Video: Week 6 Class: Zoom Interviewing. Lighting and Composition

Like it's this really my tiny head with my big body, right? That's just everybody. All right. That has nothing to do with my size or weight. That's just my physical size. My torso is just larger than my head. So what's a more comfortable shot is to shoot tighter, get the camera in closer.
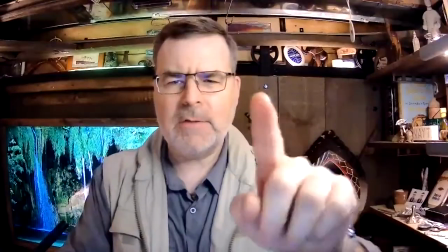Which one do I like? This one's not bad. Okay.
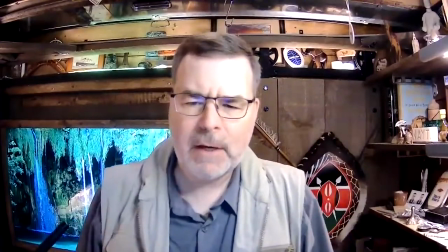That's this camera here. so armpits um i'm framing up my my my vest uh just above my head and actually i would probably tighten it tighten the shot up a little bit uh you can shoot a little wider in premier pro if you're using that as a software software for editing a lot of software now you can zoom it in so just go so once you're in the editing process you can tweak it five you know five to seven percent you don't want to go too close because you'll um start to affect the resolution at a certain point,
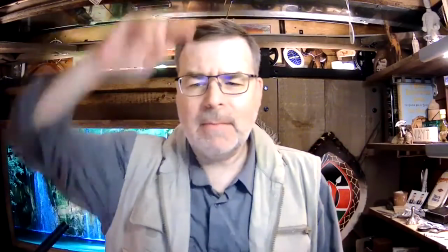but just above my head and armpits. And then my head size is pretty good.
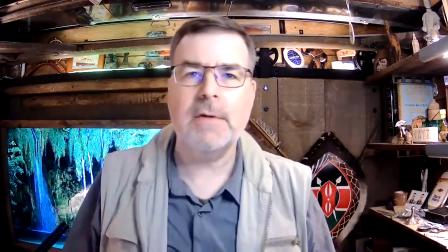And ultimately, it's about my eyes, because during interviews, people are looking at your eyes. That's where they're looking. Okay. All right. So let's talk about lighting and what we can do with it. You might say, hey, doc, I don't have that setup. You do that beautiful background, or maybe you don't like it, but I like it. That's what matters. But I'm going to use it to show you. So when I do lighting, first of all, let's talk about lighting and then I'll talk about sort of, well, let's talk about, because we're talking about framing. So let's finish up, I'll talk about framing. So framing, here's the thing I like about shooting tight, right? It's easier to mic, because the mic, I can just put it out of the frame there and it's still pretty good sound, right?
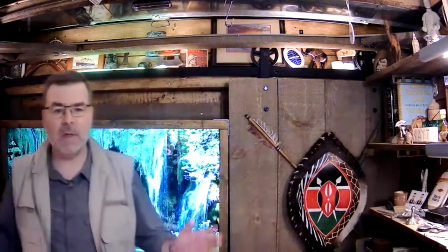But if I back up, the further I go away from the microphone, I assume the sound isn't as good, right?
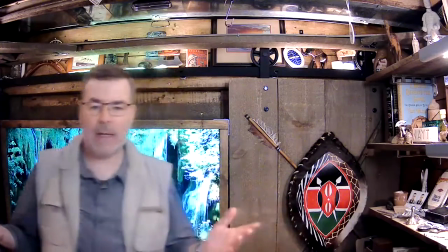So, well, I assume, I can't tell, but I'm back here.
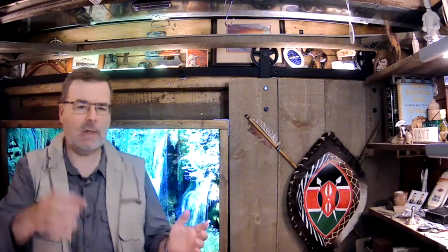So if I'm way back here, the mic sound isn't going to be very good, and people are not going to like it because they're listening through earbuds typically.
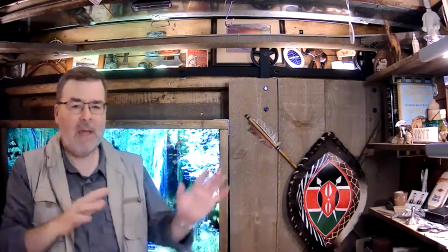The other thing is see how much headroom you have here, and there's a huge amount of wasted space.
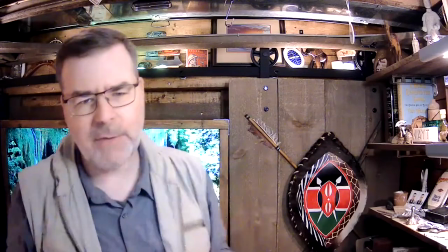And now my head is tiny, and my eyes are tiny as well. So it doesn't take much to kind of move your subject in. So closer shooting is better for sound, and it's way better for lighting. Because what you can't see, and I'll go back to the wide camera so you can see it, is just outside of the shot,
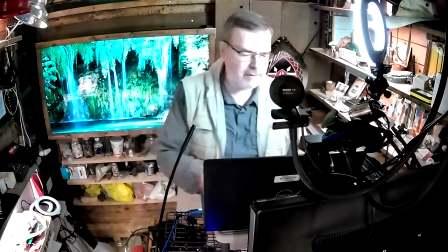I have this ring light. now let's talk about the ring light for a bit ring lights became popular a few years ago they were starting to be people were using them successfully I think for documentary work etc etc etc ultimately the ring light is designed I think as a product light now I could be wrong but that's just my impression because it's a very flat even lighting now in the way I've got it set up now it isn't but I'm just do a little demonstration I'm going to grab a product So I'm going to grab some some Crayola glue, not sponsored, but I have some because it's good glue. OK, so now you can see.
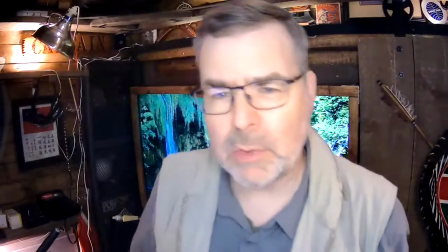OK, so this is what the ring light will look like. Also, just to just to note, too, when you're doing interviews, make sure it's eye level. If you're doing a journalistic interview, eye level to the subject, not to you, but to the subject.
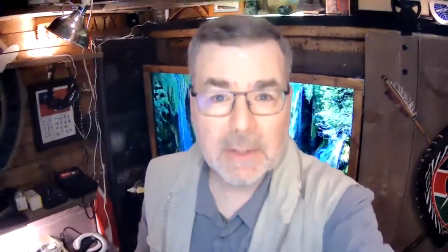OK, if it's too much too high, it looks like you're looking down on me. May I have some more soup, please?
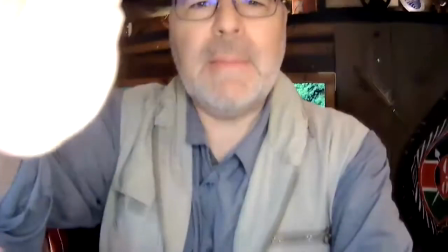And if you go too low, I don't know how low this will be coming off the mount, but you'll see it's up the nose.
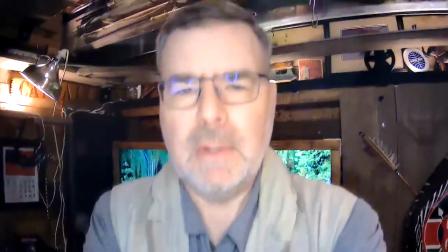OK, so if you can see the person's nostrils, you're probably too low. All right. You can see my nostrils, but not that. Did you ever think you'd hear the word nostril in a class? Maybe if you were a doctor, which I am, but not a physician. OK, so I'm going to try to set it up. And by the way, here's a selfie tip. If you're taking a selfie, the picture will look better if you shoot higher. Don't shoot low. Make sure the camera's just a little bit above your eyeline. A little bit of a tip. And you do have a good side. So make sure you find your good side. I happen to know that this is my better side.
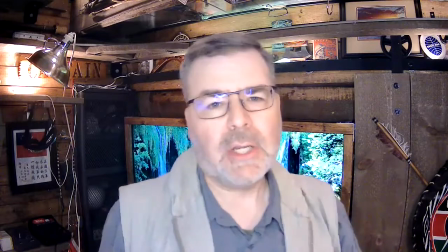So if I'm doing a stand-up or if I'm talking to camera, generally, unless I'm teaching, I will stand with a slight angle to my shoulders, which I think looks better.
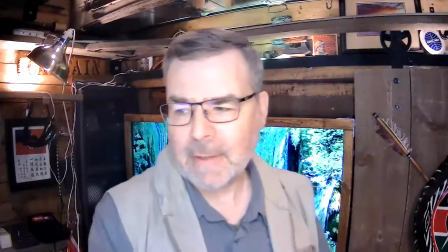It looks better in the shot, I think. And then the framing, I would move it a little bit like this.